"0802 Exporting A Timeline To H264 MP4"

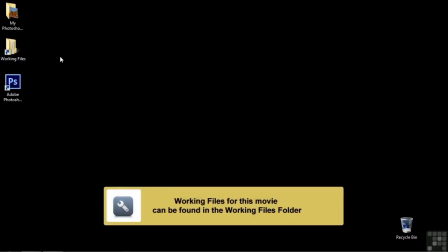0:00 In this lesson, I'm going to explain how to export a project to H.264. Now, H.264, sometimes called MPEG-4 Part 10 or AVC, Advanced Video Coding, is a common compression scheme.
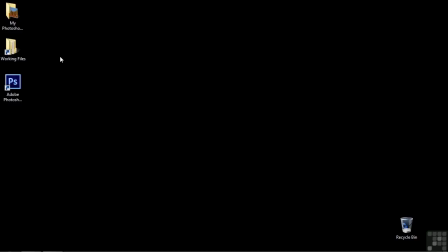0:13 It's one of the standards for Blu-ray discs. It's used for HD television broadcasting and also for internet streaming services like Vimeo and YouTube. It is very commonly used. When you export to H.264, you create MP4 files.
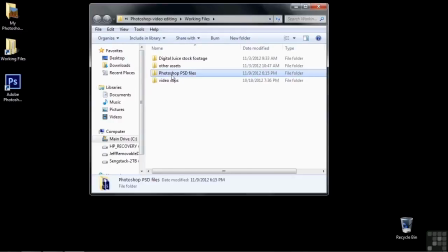0:27 So to follow along, go to Working Files and open up Photoshop PSD files and open up 0802 Export H264.
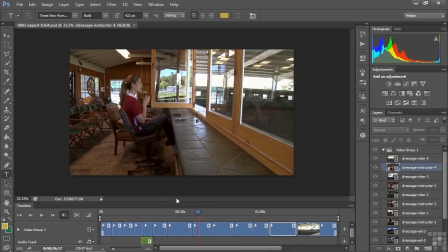0:34 This is my edit of the dressage lesson that I shot. I have it here so you can get some video editing and shooting tips and also get a sense of how to put together a story here. I'm going to go to the beginning here. I start off with a standard establishing shot, a sign that says where we are. I go from wide to tight like that.
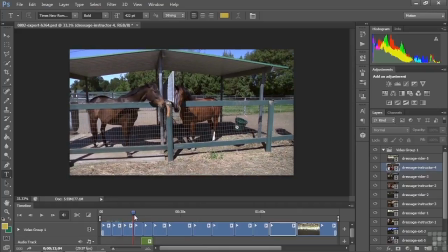0:50 And then I kind of give you a lay of the land here, show some horses. This is a matched action shot where they're kind of nuzzling together.
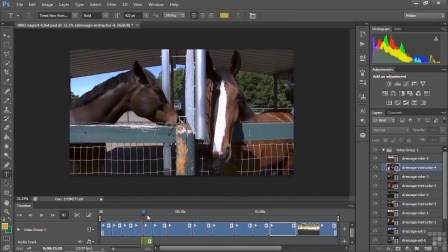0:56 Then there's a tighter version of that matched action shot. Then we go to this other exterior shot, and here I slowed it down.
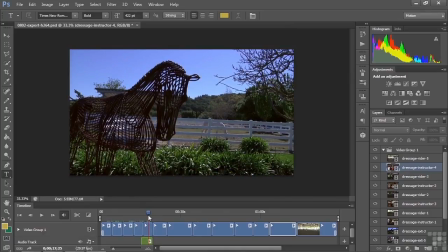1:02 And to slow it down, I needed to add some audio because when you slow it down, you lose the audio. So I took the original audio and put it down here. And I did that on purpose so you could hear the instructor here because I want to be able to go from this exterior shot to then go to the instructor. So this is kind of a transition. You let people know you're going to do something by playing the audio here like this.
Perfect job.
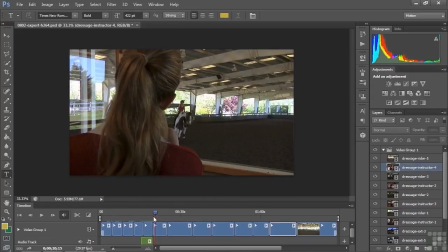1:21 There. And that way people aren't going to be surprised when you see an instructor. I use this shot here to have it be another establishing shot to say this is an instructor and there is the rider in this lesson.
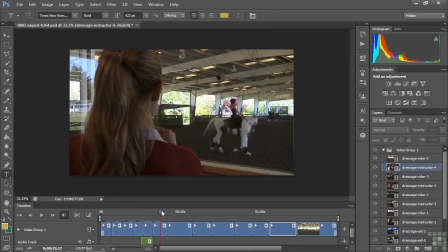1:30 So you can see them both at the same time. We go on to this next shot where we go from the instructor to the rider. And I had the rider go off the frame here so that'd be easier to edit to the next shot like that.
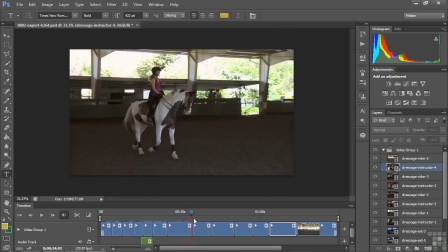1:40 So it wouldn't be a jump cut as I call it. From here I go back to the instructor, different angle, a little bit wide off to the side like that.
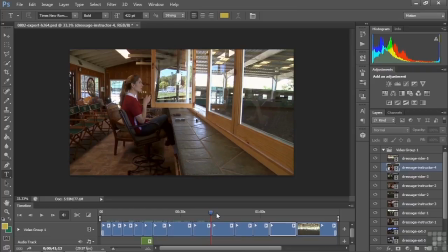1:46 Go back to the rider again. Again, disable variety. This is a tight shot of the rider.
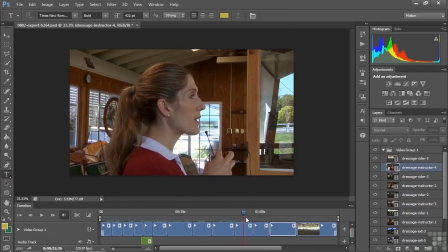1:51 Go back to the instructor, same angle, but a tighter shot. Go back to the rider again.
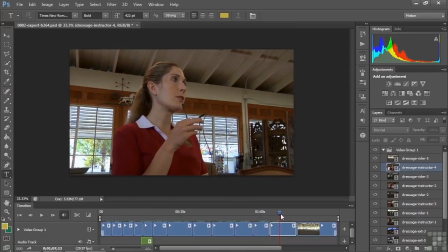1:57 And then back to the instructor from in front. Again, 4 different shots of the instructor, just have a little variety, and different shots of the rider.
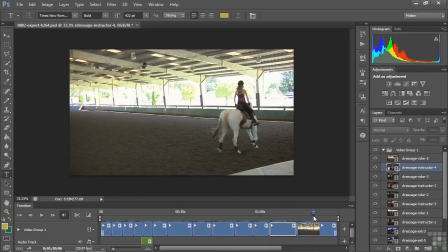2:05 And then here we go. And this last shot kind of wraps things up. I wanted to have a beginning, middle, and end. So the beginning was the establishing shot. The middle was, here we are doing a lesson. This one kind of wraps things up by the audio that you hear here.
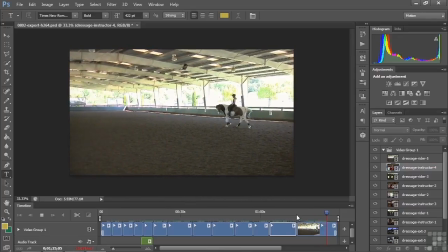2:18 Quietly think about that walk when you're ready. Good for you. Good recovery.
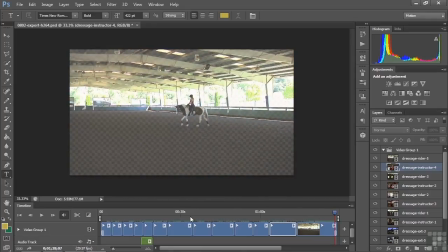2:23 So it just kind of says we're done now. So that's what I try to do when I do
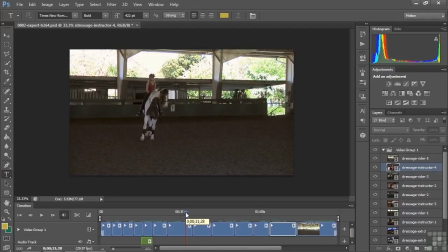2:27 little stories. I want to have a beginning, middle, and an end, and establishing shots and closing shots, and a variety of angles and a variety of shots. All right, now I want people to see this project, and for them to see it, I need to export it. So I go up to File, Export.
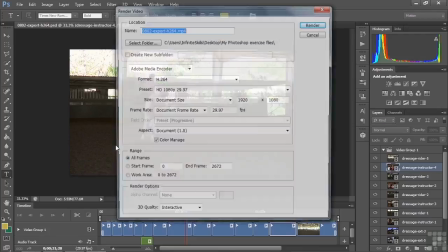2:41 I choose Render Video to open up the Render Video dialog box. I need to do a few things here.
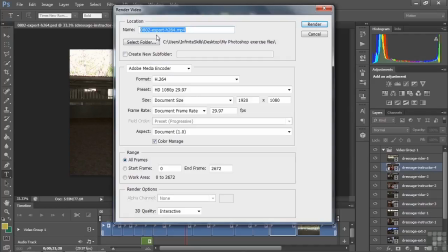2:46 Right now I've got to name it. I'll just choose the name that we've got for this project, which is right there. And it says MP4 at the end. That's the extension. That's because the format that's selected here is H.264, the one we're going to use. But if I happen to have a different one there, I could have DPX there, for example. It would say DPX after it. Or if I had QuickTime, it would say MOV.
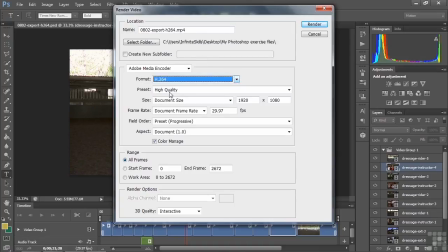3:04 But we'll go back to H.264 there. I want to select the folder where I'm going to store this. So I can choose that, and I'm going to go to the My Photoshop Exercise Files folder on my desktop and click OK there. Now I'm going to choose the Adobe Media Encoder. I'm not going to choose the image sequence. And there's the format, H.264.
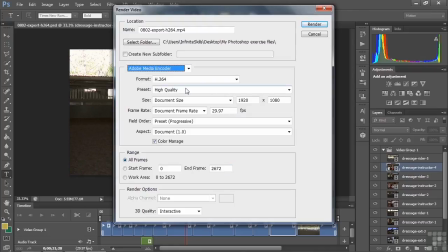3:21 Now there are lots of presets when you work with H.264, many more than you'll find with QuickTime.
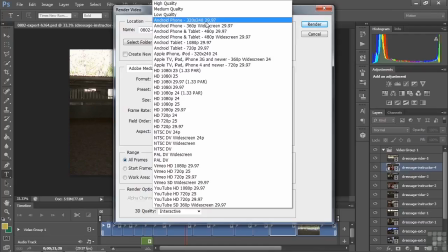3:26 Let's just show you that preset list there, tons of them here. Presets for Android, for iPads, for Apple phones, for HD, various kinds of formats, NTSC, which is not HD, PAL for Europe, Vimeo, YouTube. The thing is, if you are going to upload this to YouTube or something like that, you really want the highest quality you can have.
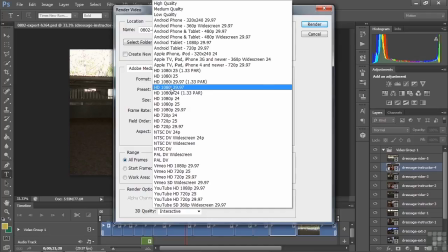3:43 Then YouTube will create sort of lower quality versions so people can choose depending on the speed of their connection. So usually I aim high. So in this case, it would be HD 1080p 2997, which is the original footage. Or I could just choose high quality. That would be the same thing. But I'm going to be very specific here and choose that one. The size is the resolution.
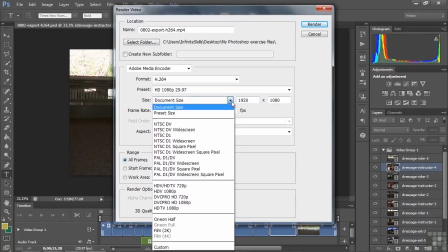4:01 And 1920 by 1080 is full HD. There are some various other sizes here that you can choose in terms of presets, including the same one there, HD TV 1080p.